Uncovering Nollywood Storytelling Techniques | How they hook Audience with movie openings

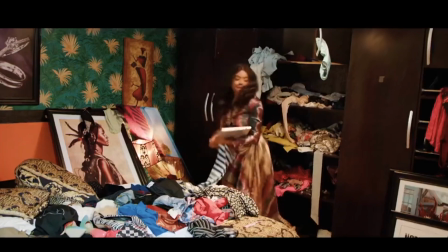The story begins with a disorganized and chaotic setting and ends with an organized setting.
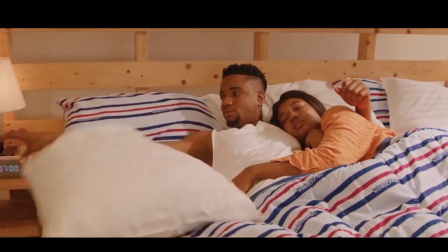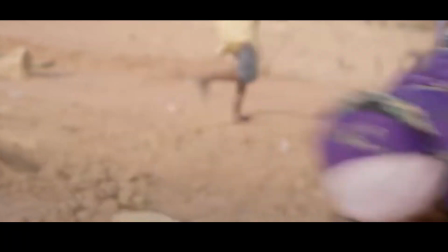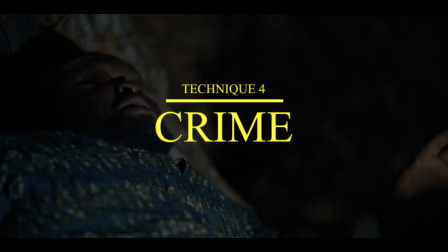Our next type of opening is crime. Opening with a crime is a great way to set the plot in motion.
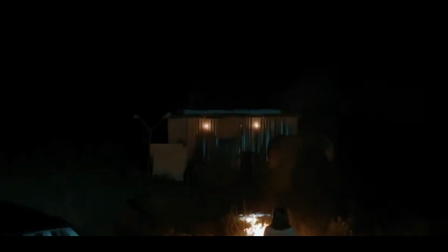Crimes are inherently dramatic and suspenseful,
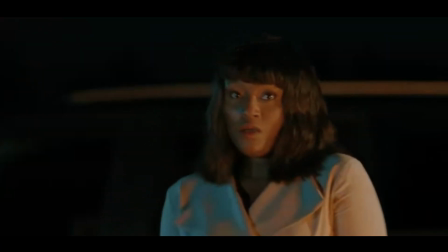which makes them effective at grabbing the audience's attention right from the start.
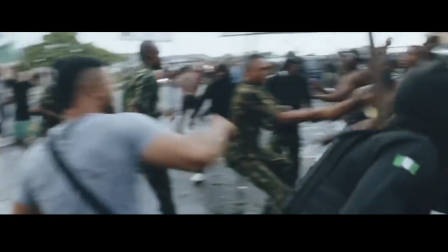Opening with a crime scene or criminal activity can hook viewers
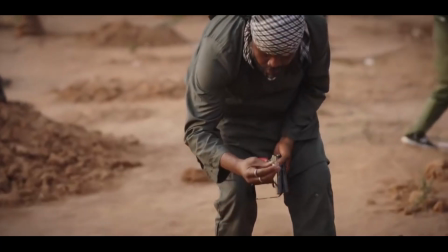and compel them to keep watching to find out what happens next.
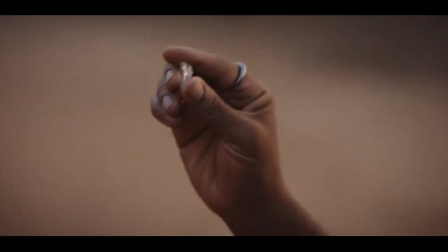We immediately have an idea of the story's conflict.
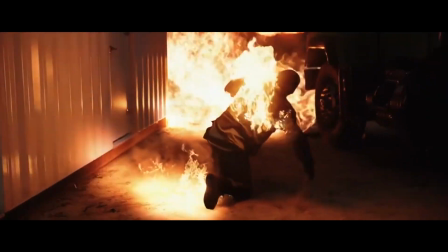In Blood Vessel, we see a clear reason why they have to leave town.
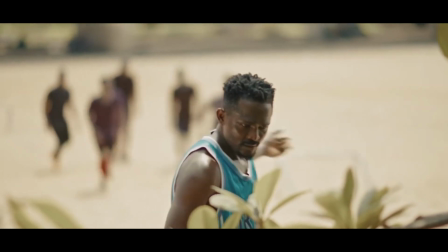In the movie Afamefuna, the audience sees a mysterious death in the beginning,
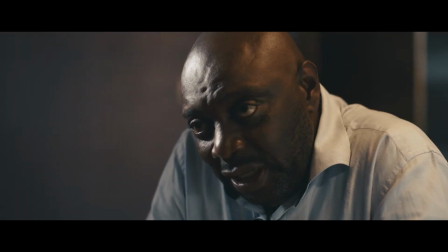which will be investigated for the rest of the film.
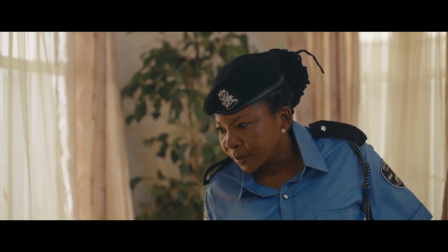Viewers are left wondering, who committed the crime and why?
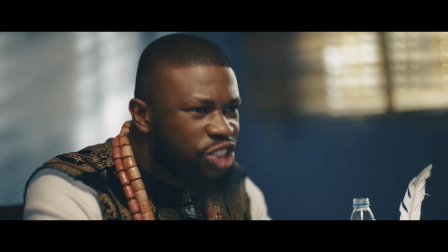This mystery drives the plot forward and keeps the audience
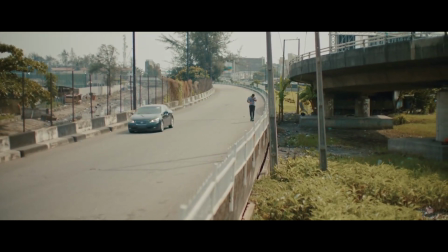engaged as they try to piece together the clues along with the characters.
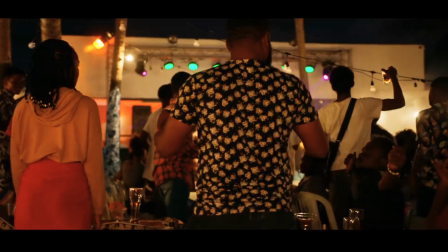Overall, starting a film sequence with any technique is an effective way to provide structural cohesion,
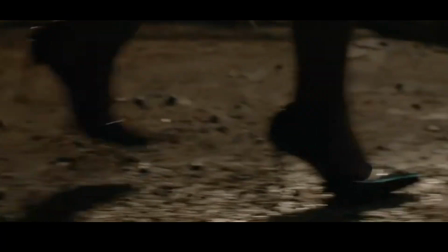establish themes, evoke emotional impact, foreshadow and payoff, highlight character arcs, and create intrigue,
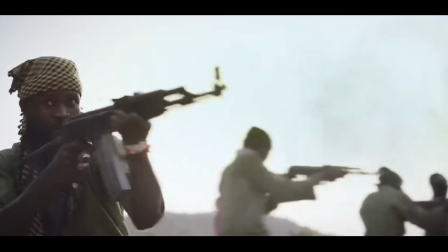all of which contributes to a compelling and satisfying viewing experience.
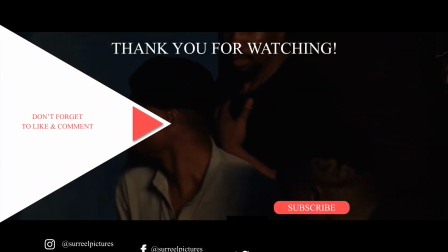Please like, comment, and subscribe, as we will be back with the second part.
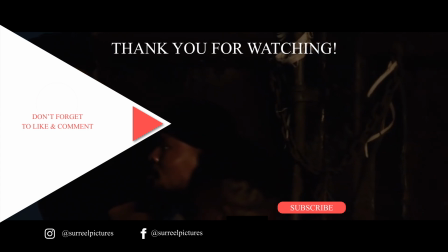More techniques Nollywood directors use to open a film sequence.